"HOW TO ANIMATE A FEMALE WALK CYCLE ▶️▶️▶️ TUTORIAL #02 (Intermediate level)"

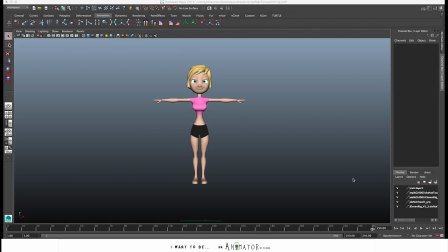(0:04)
Hey, in this video I'm going to show my personal workflow to create a walk cycle in place.
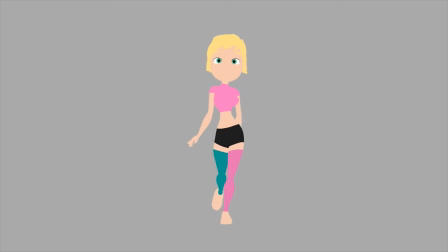(0:10)
This is just how I'm used to work and I found this method pretty easy.
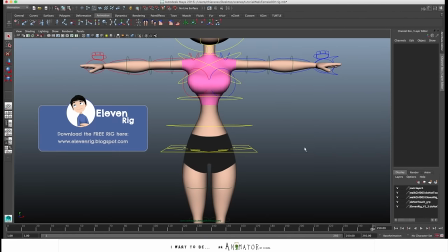(0:15)
I will use the Laval Rig. I customize it a bit.
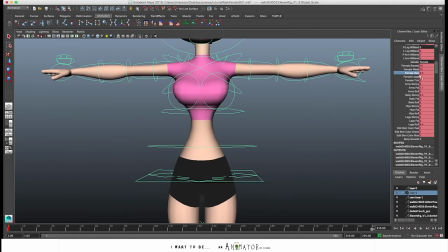(0:18)
I want to do a female walk cycle, so I exaggerate a bit with the hip and the tiny wrists and the size of the breast.
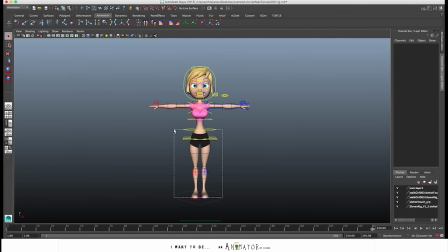(0:27)
I usually start from the feet and the hip and then I go forward up to the head.
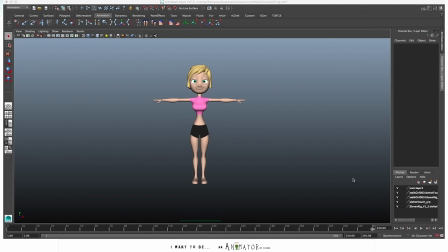(0:33)
So I have this button-up approach. What I do at this moment is to hide the parts of the body that I'm not going to animate now.
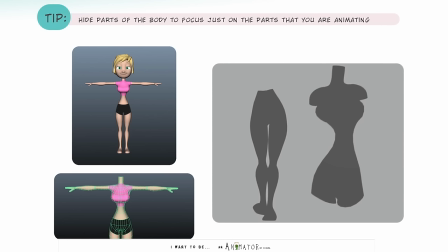(0:43)
So I just want to focus on the lower part of the character. So I go to hide everything above the hip.
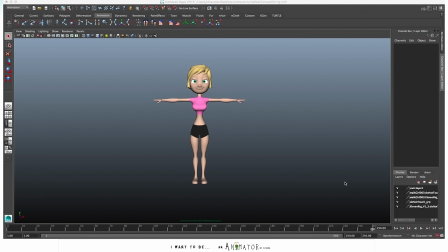(0:50)
In this case, the head with the eyes and the ears are separate from the
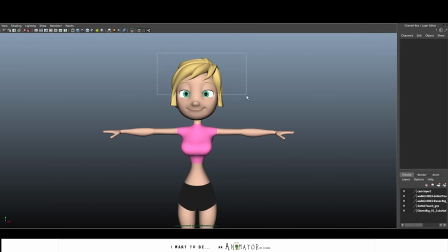(0:57)
body so I just select the geometry and I create a layer that I'll go to height so I turn off the visibility of this layer
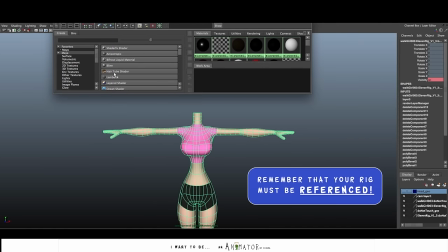(1:08)
I open the hypershade and the other shade I create a new material just
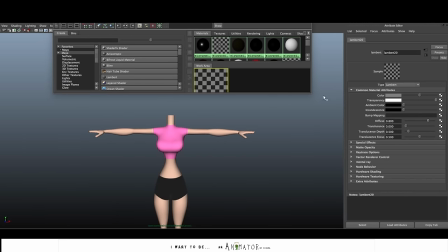(1:14)
a lumbered then I put the transparency on this material then I select all the all the phases that I want to hide and assign this new material.
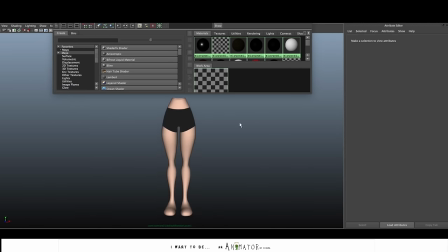(1:27)
Okay, so all the upper part of the body is high, now I can focus on the lower part.
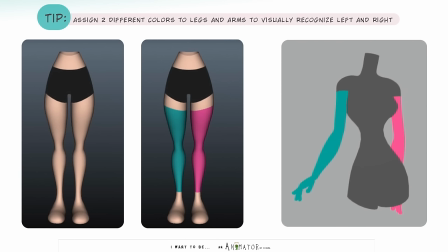(1:34)
Another thing that I usually do is to assign two different colors to the legs.
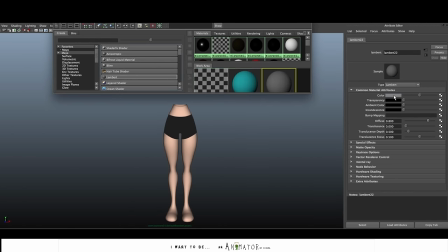(1:39)
In this way I visually have an instant difference between left and right and it's more easy for me because I go to animate one leg at a time, so these two colors help me to be more focused just on one leg,
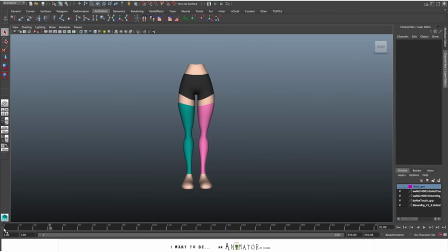(1:54)
on the ones that I need to watch. At this point I decide the length of the cycle. I usually use around 31 frames for these kinds of walk. So let's set the timeline 2-2-1 and so now I can start to set the main poses,
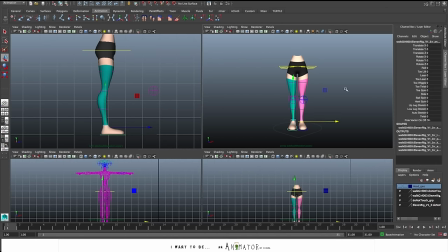(2:12)
the keyframe poses for the blocking. At frame 1 we start with the contact pose with right leg leading so I move the right leg forward in front of the body.
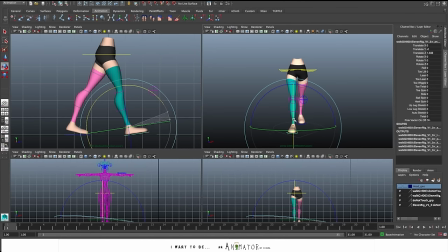(2:28)
It's a contact pole so the heel have to touch the ground so I rotate the foot in this way and okay the left foot is behind so it's bend it a bit,
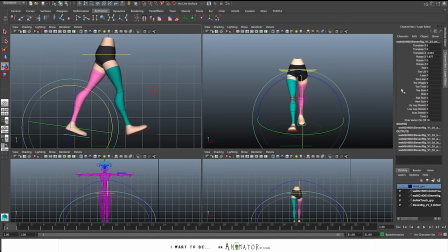(2:43)
it still touches the ground so that the body is well balanced but
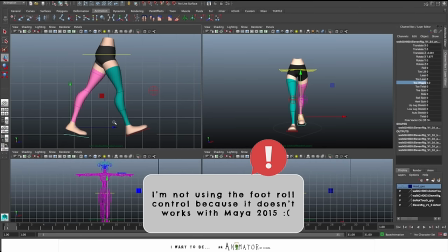(2:49)
not completely, I mean it's a little bit banded.
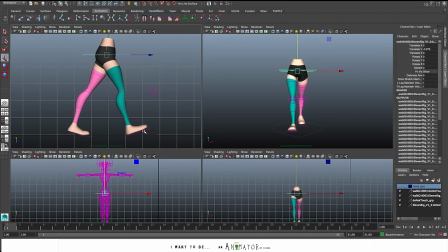(2:53)
Alright, other things that I have to do, I move in the front view because she's a female, she's a girl so when she walks I imagine that she keep
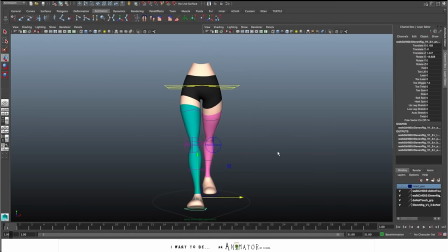(3:05)
the feet pretty close to each other so I move internally. I translated the foot more close to each other. Just pose one foot and then I copy the value of the X on the other foot.
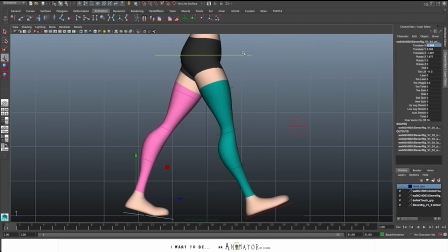(3:25)
So now that I set the pose for the contact pose of the feet and the cog, I go to copy this keyframe in the last frame.
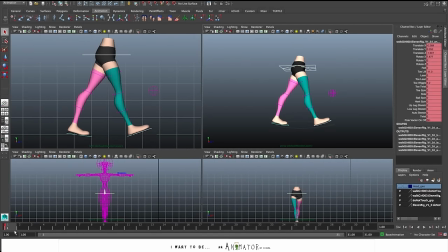(3:34)
So I go at frame 31 and I pass this keyframe. So this is where the loops will start.
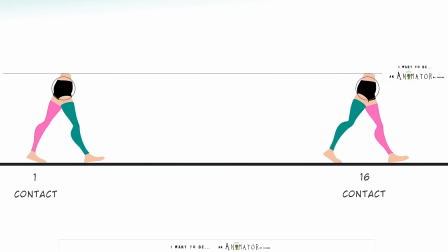(3:41)
At frame 16 we'll still have the contact pose but we need to mirror the feet position.
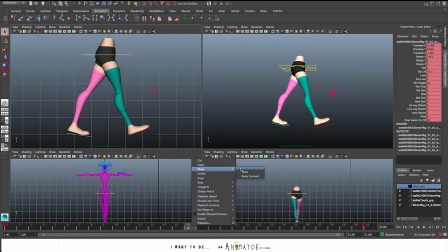(3:48)
So I just copied the pose of the left foot on the right foot and so on.
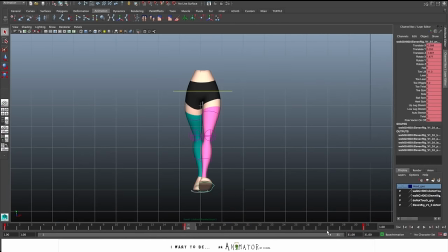Then I go to set just a curve on that of the feet in linear.